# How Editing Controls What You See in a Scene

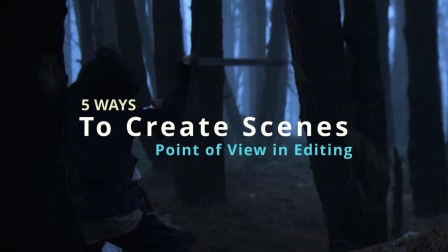[0:00]
In this video, I'm gonna break down 5 ways to use point of view in editing to make the scenes more emotional, more cinematic, and more memorable. My name is Baudilio Perez and I work on cinematic productions.
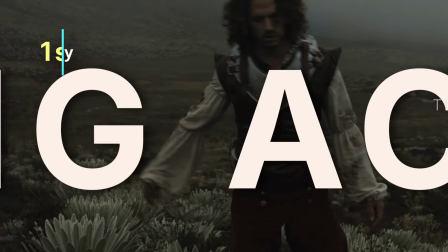[0:14]
Let's go with the strategy number 1. Using point of view to construct action scenes.
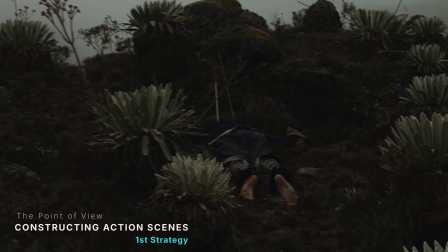[0:20]
You have to understand something fundamental. The audience doesn't know your scene.
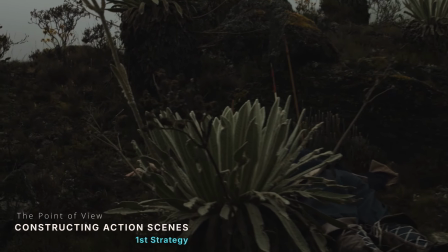[0:25]
They don't know what you shot, what you hide, or how it was constructed. For example, in this scene,
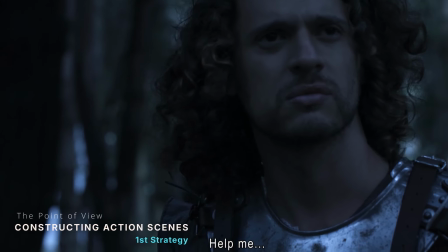[0:32]
we are inside a battle taking place in a mountainous landscape between Spanish soldiers and indigenous warriors.
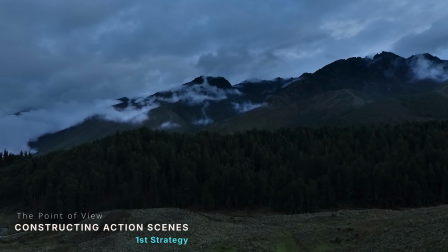[0:39]
The main character, Pedro, is fighting alongside indigenous people, and the battle unfolds in a very specific sequence of actions.
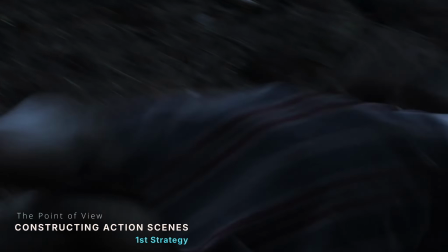[0:48]
First, an indigenous warrior falls. Then a Spanish soldier falls.
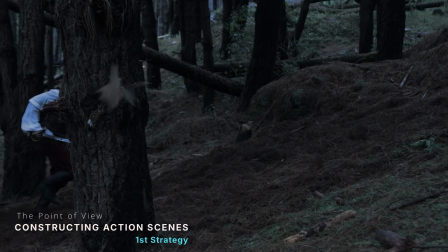[0:53]
Pedro continues fighting against the Spanish troops. This soldier is killed and another Spanish soldier is reached by an arrow.
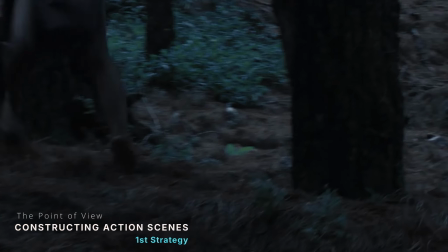[1:01]
And after that, another indigenous warrior falls in the chaos of battle.
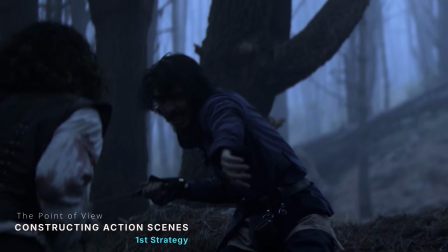[1:06]
As the sequence continues, Pedro, the main character, keeps engaging in combat with the last remaining soldier.
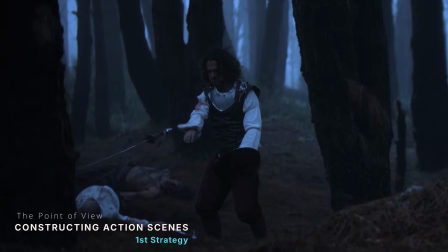[1:15]
Around then, the battle comes to an end, and the remaining soldiers retreat and escape deeper into the forest.
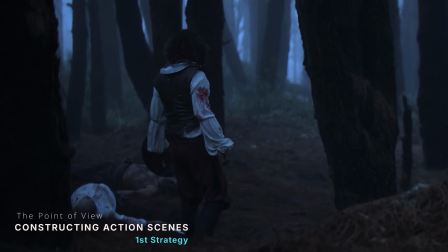[1:22]
What is important here is not just what is happening, but how it's shown through editing,
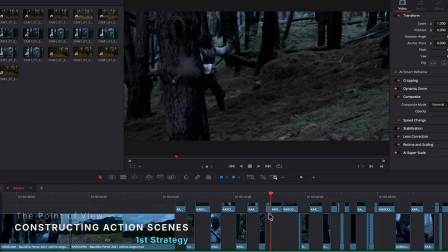[1:28]
the order of these actions, the rhythm between cuts, and how each moment is structured to guide the viewer through the chaos.
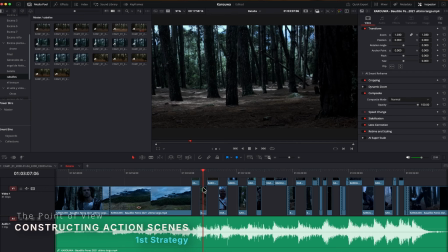[1:36]
But what the audience doesn't realize is that this entire sequence is carefully constructed in post-production.
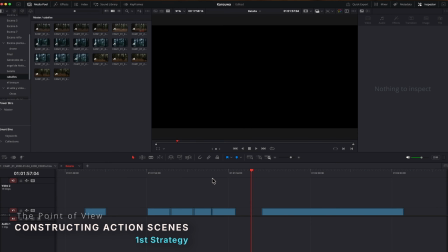[1:44]
In reality, many of these indigenous warriors are the same actor, reused and reframed in different shots. So the edit is designed so the viewer never has enough time or clarity to recognize it.
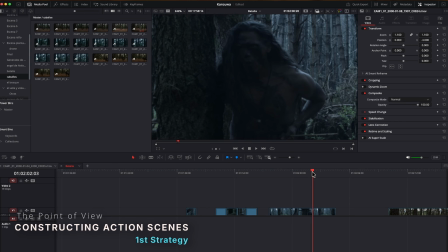[1:58]
Instead, what you control is perception. When each action is revealed, how quickly it cuts to the next one, and how the viewer experiences the progression of the battle.
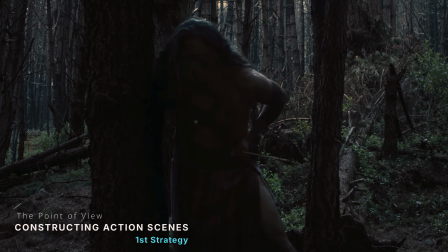[2:09]
In the shooting, we couldn't bring any more actors.
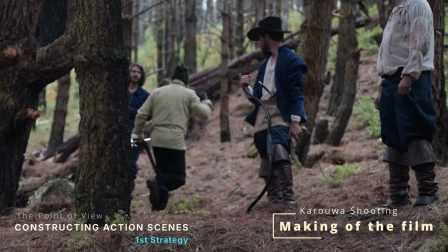[2:12]
It was a very difficult location, so there was only one actor to represent the indigenous warriors in that scene.
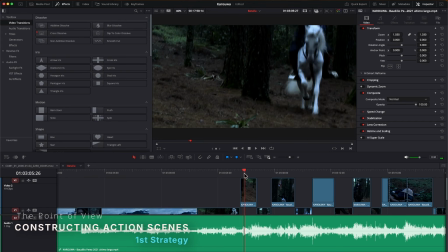[2:19]
And this another example is even more revealing, because in this part there is a shot in between that belongs to another character,
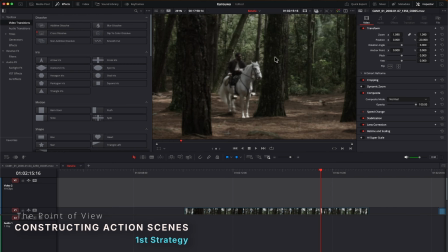[2:26]
another horse rider, but it's so quick that you are not able to notice it.
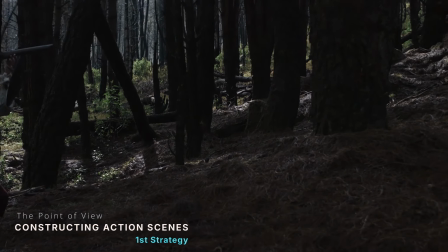[2:30]
So this is amazing. This is where point of view becomes the real tool of editing. So you are not just showing action, you are designing the order in which the audience is going to understand your story. Let's go with the second, using point of view to expand the space where events take place.
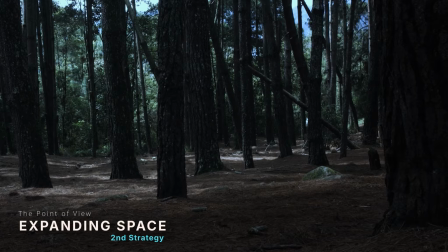[2:50]
In this same sequence, you can see shots of the captain and his officer riding through the forest.
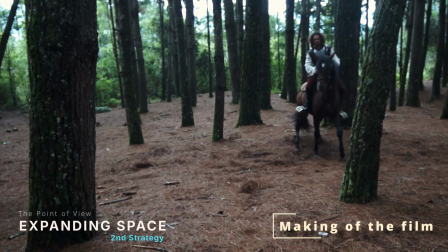[2:56]
But these shots were not actually filmed in the same location.
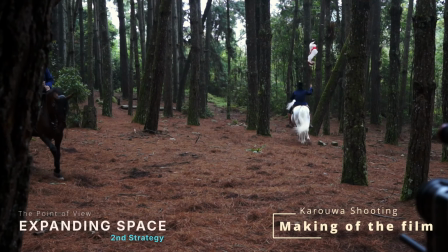[3:00]
But through editing, color correction, and visual continuity, they are unified into a single environment.
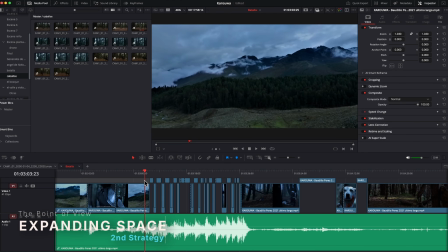[3:08]
Actually, in the montage, we also introduce wide establishing shots of the forest before and after the battle.
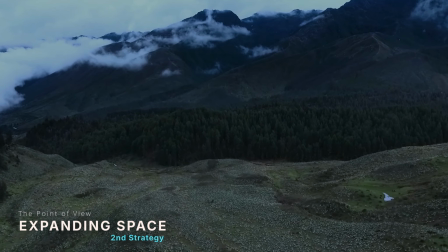[3:16]
That is very important. I mean, these shots are not just decorative.
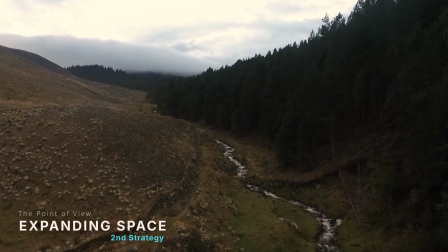[3:22]
They are there to reinforce spatial orientation and remind the audience where everything is happening.
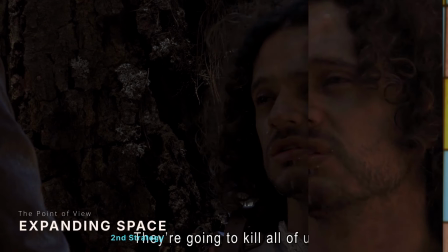[3:29]
The same idea applies in another scene where Pedro, the main character, meets his father.
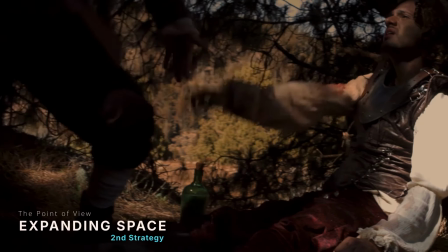[3:34]
The locations are different, but through the direction of movement.
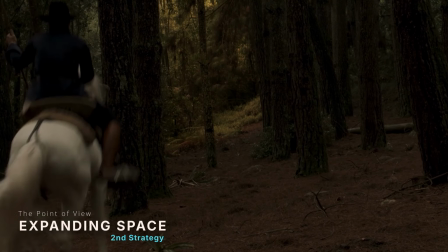[3:38]
One character going down the hill, I mean the Spanish soldier on horseback, and the other going up, Pedro's father,
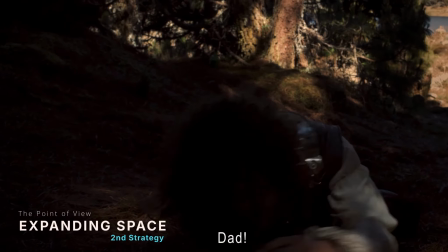[3:45]
and through the way the shots are cut together, the audience connects both spaces as part of the same mountain environment.
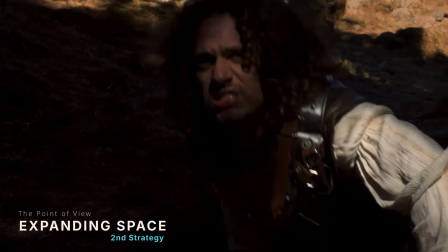[3:53]
So this is not about geography, it's about perception. Let's go with the third one, using point of view to add invisible elements through gaze. For example, in this scene, Pedro is resting after the battle, when he notices a dog with blood in its mouth.
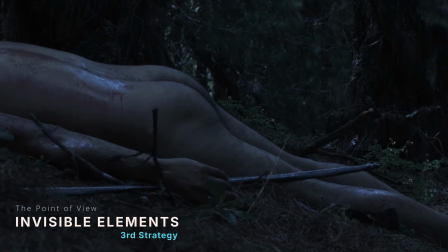[4:11]
That element was physically present during filming. But later in the scene, we introduce the body of a fallen,
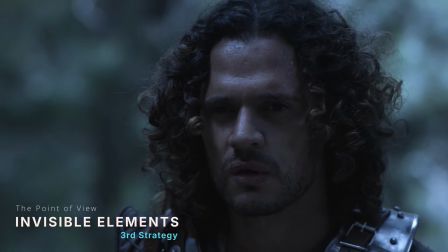[4:19]
blooded indigenous warrior, which was not in the same physical location.
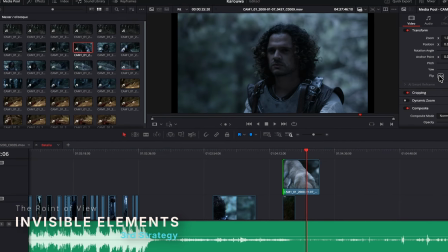[4:24]
However, through the character's gaze, and the way the shots are edited together,
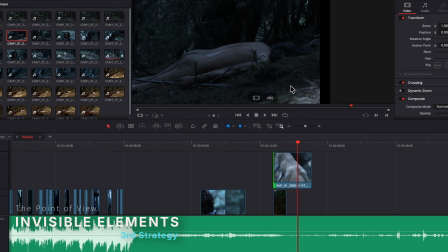[4:30]
both elements feels like they exist in the same location, in the same space.
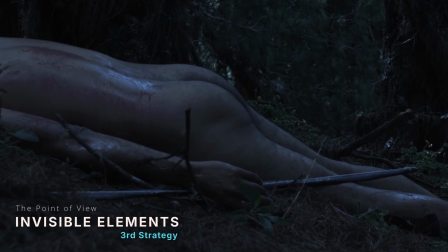[4:36]
That is very important, as if the dog were a wild dog eating the corpse,
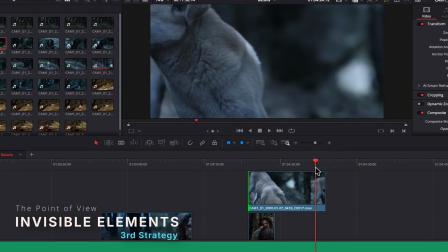[4:40]
you know? So the character's point of view becomes a bridge between what is physically there and what is constructed in the edit. So this technique is extremely powerful because it allows you to expand reality without breaking it.
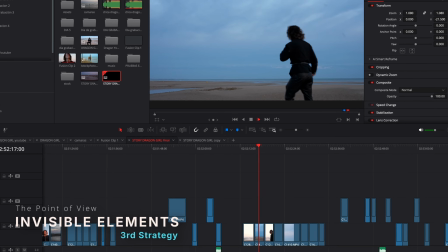[4:55]
And in fact, I used a very similar approach in another production where I combined live action footage,
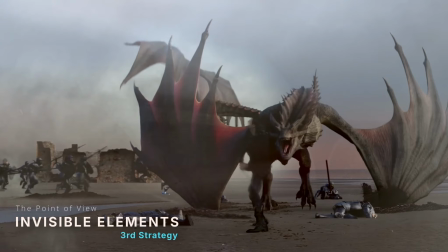[5:01]
CGI, and AI to create an entire dragon battle sequence set in Normandy.
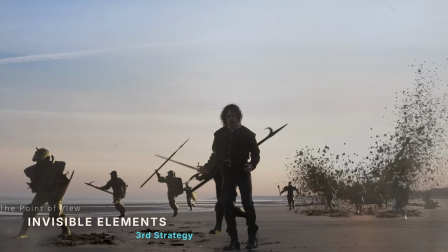[5:07]
And if you want to see how that was built, I break it down step by step in another video here on the channel. You can see the link right here. And let's go with the fourth one, using point of view to make CGI feel real.
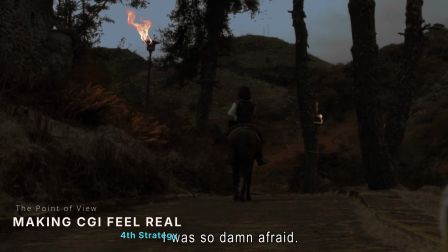[5:23]
In this scene, we first show real horses moving through the environment.
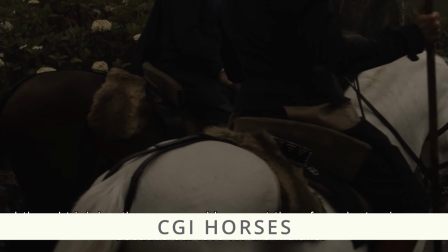[5:28]
This establishes the physical rules of the world. I mean weight, lighting, motion, and scale.
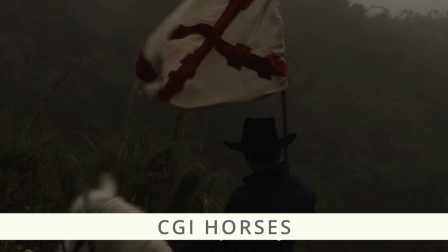[5:35]
But only after that we introduce CGI horses, those you can see on the screen,
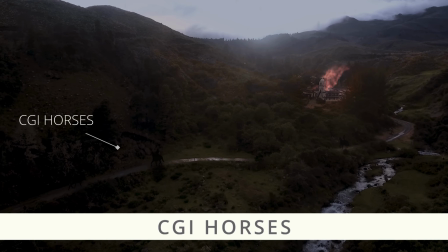[5:40]
because the audience has already accepted the visual language of the scene.
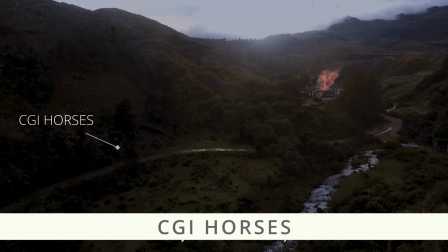[5:45]
So the CGI doesn't feel separate, it feels like a continuation. This is one of the key principles in visual effects. CGI is never judged in isolation, it's always judged in context.
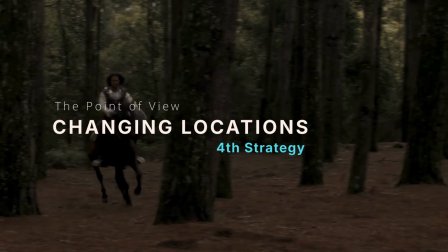[5:59]
Let's go with the last one, the fifth strategy, using point of view to change location and compress time.
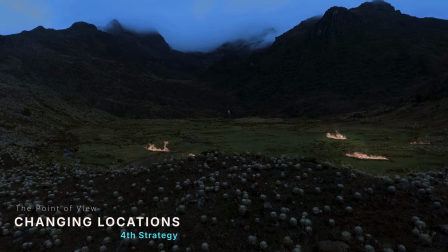[6:07]
This is closely related to the concept of ellipsis, the omission of time in storytelling.
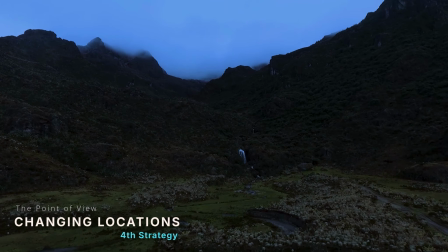[6:14]
So in this scene we see a character walking towards a mountain.
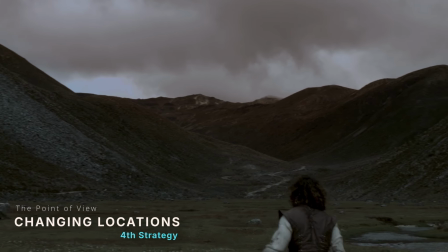[6:17]
Later we see him after has already crossed it, so the journey itself is never shown, but the audience understands it.
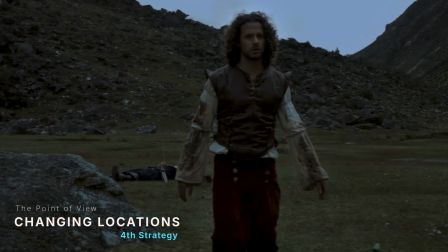[6:25]
So through consistent point of view and spatial logic,
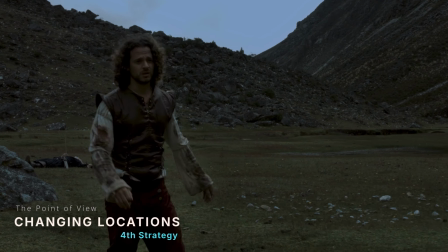[6:28]
the viewer naturally feels the missing time, and that is crucial in editing.
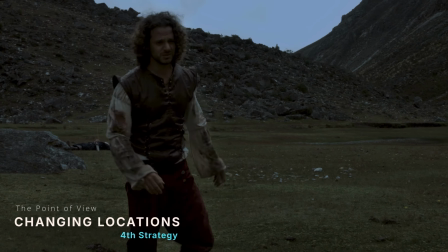[6:35]
So as you can see, there are not just editing tricks, they are storytelling decisions, because editing is not about cutting footage, it's about controlling perception. And when you learn to control perception, you are no longer just editing scenes, you are shaping how people experience your story.
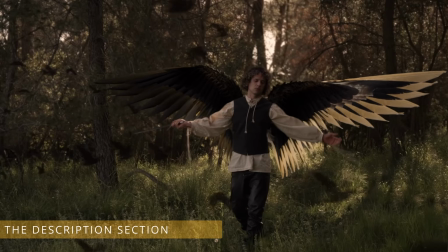[6:55]
So if you want to go deeper into editing, ellipsis, storytelling,
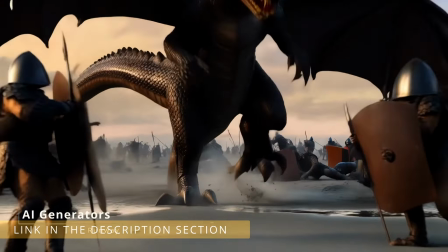[6:59]
VFX, and AI cinematic workflows, you can find my full DaVinci Resolve training in the link in the description below. And don't forget to like this video, subscribe to the channel, and ring the notification bell. I would love to know how would you use the point of view in your own stories. I see you in the next time.